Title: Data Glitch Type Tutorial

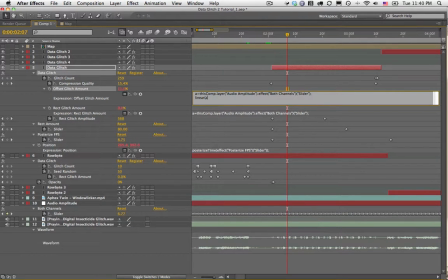[8:11]
So I'm going to say, in a linear fashion, I want, while the value A goes from 6 to 30, I want my resulting values to be between 0 and 10.
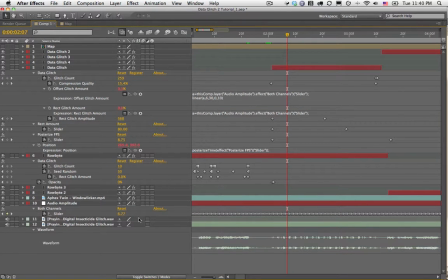[8:27]
Right? So there we go. So now when the value is close to 6, it's going to be close to 0.
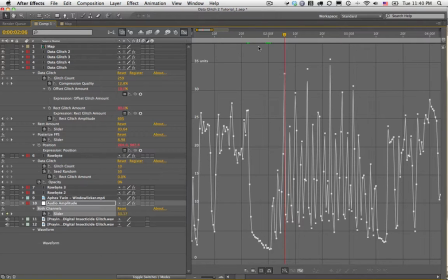[8:33]
And when the value is close to 30, like it is here, you can see then the offset is close to 10%.
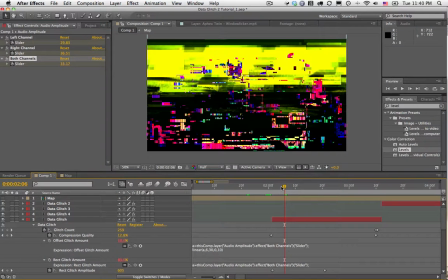[8:42]
So that's how I wrote that expression, and that allowed me to just have this animate automatically. So it just kind of, I didn't have to worry about synchronizing its sound.
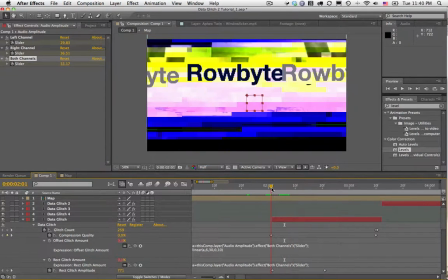[8:53]
It kind of did it on its own. So we'll just go ahead and take a look at this section.
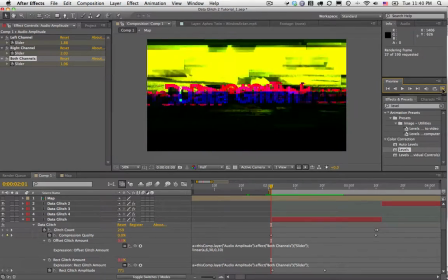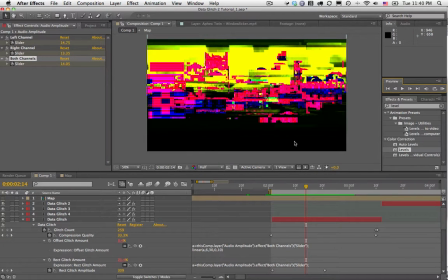[9:02]
So even though if it seems really chaotic, what's really cool is it actually is animating to exactly the sound effect. So mind you, I'm animating to the sound effect and not to the actual music. That's a little trick because sound effects are clearer. They kind of go on and off much clearer. Music usually has less contrast.
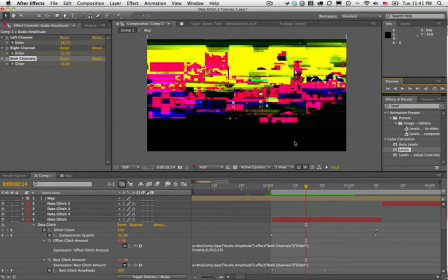[9:21]
So by animating to the sound effect, I got more distinct motions. The other trick I wanted to show you guys is you can, let's take a look here. So if you can see here in compression, in image compression, you can apply an image map.
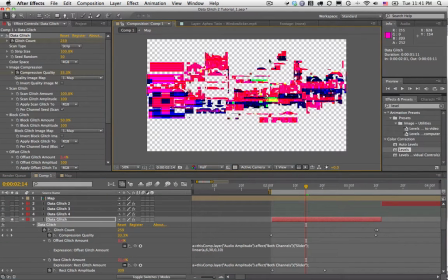[9:36]
So if we go ahead and solo this, and by the way, just so you can see here how it's actually applying it to the alpha channel, which is great. So I'm going to go ahead and go to a place where this is close to 0.
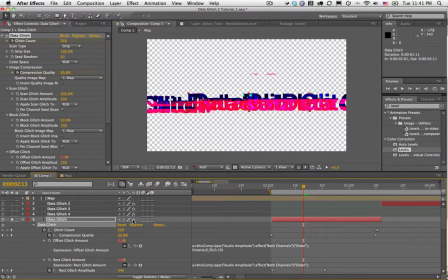[9:49]
And let's see, I'm going to turn off the scan glitch. And I'm going to turn off the block glitch, and
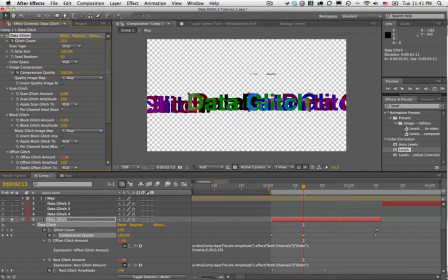[10:04]
just going to turn up the image compression here. So as you can see, I'm applying this image map here, and I have a cool little tip to create cool image maps for these kinds of glitchy effects.
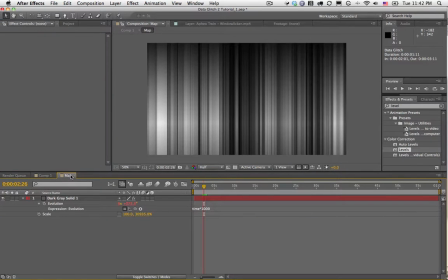[10:17]
I created a new comp, and I'm going to just recreate this so you can see.
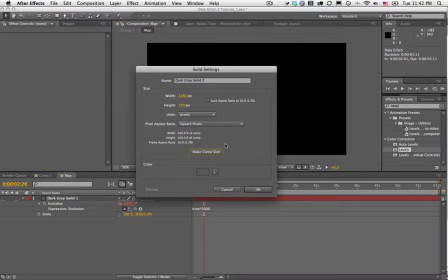[10:22]
I created a solid that was the width of the comp, so I go make comp size, but the height I'm just going to make 1 pixel,
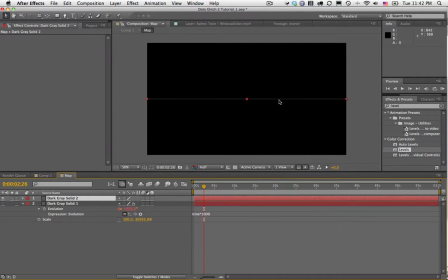[10:30]
and you can see you get this little line, and to that I applied fractal noise, and then if I go to the scale and I unlink it and I just scale up the Y, you kind of have to do this quite a bit until you can see the handles.
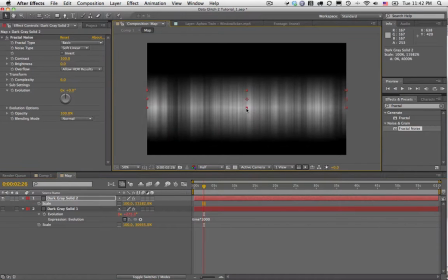[10:46]
Then you can pull them.
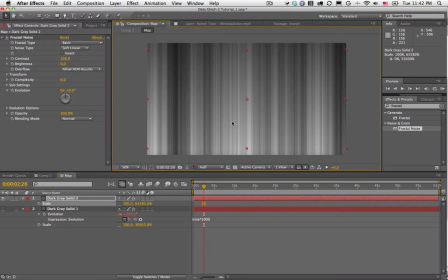[10:47]
You get this very organic looking sort of line thing, and if you scrub, nothing happens. So what you need to do is animate the evolution.
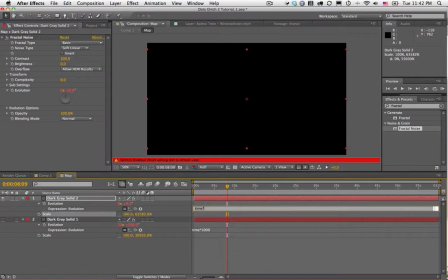[10:58]
So if you put an expression on the evolution and you can just say time times 1,000, you can see it down here, it's going to animate the evolution.
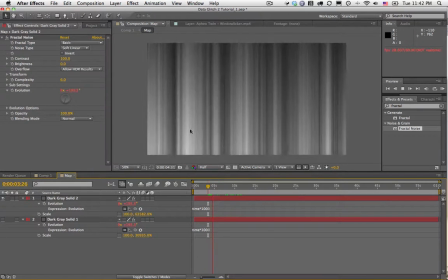[11:07]
So I'm going to get this cool moving thing, but right now it's a little bit too organic.
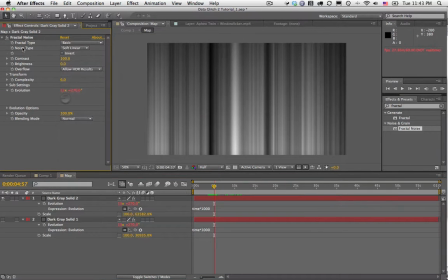[11:12]
To make it more digital, I'm going to switch the fractal type to, sorry, the noise type to block, so I already get more defined
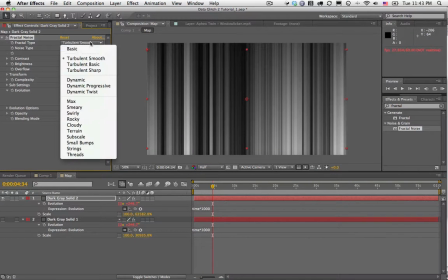[11:21]
things, and then you can play with the different fractal types and you'll see the different results, and you can just keep playing with it. I think I just stuck with turbulent smooth, so if you can see, because it has a nice amount of contrast,
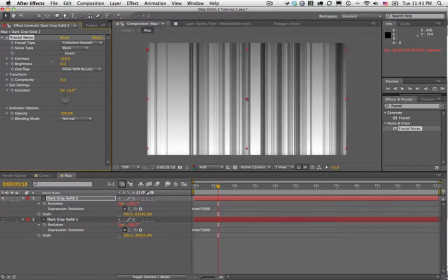[11:38]
but you can also still increase the contrast or decrease the contrast or however you want. So I just left it, I think, at the default.
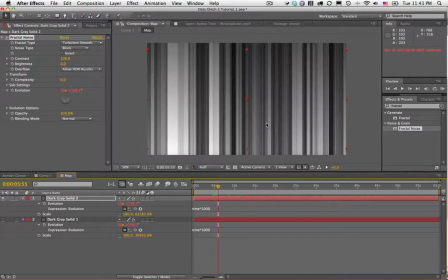[11:45]
So this is the map that I used for both the image compression as well as the block glitch.
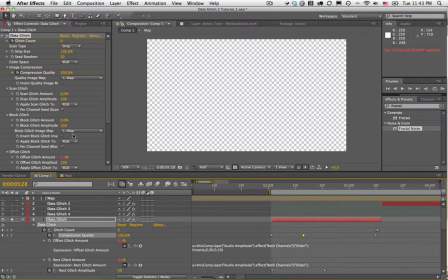[11:52]
As you can see here, the map is the image map being applied. So it applies these two effects by, you know,
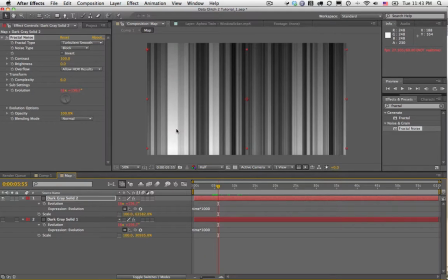[12:03]
wherever there's white, it applies the image compression, and whenever it's black, it's not. So by having this very vertical digital sort of map, it enhances the effect.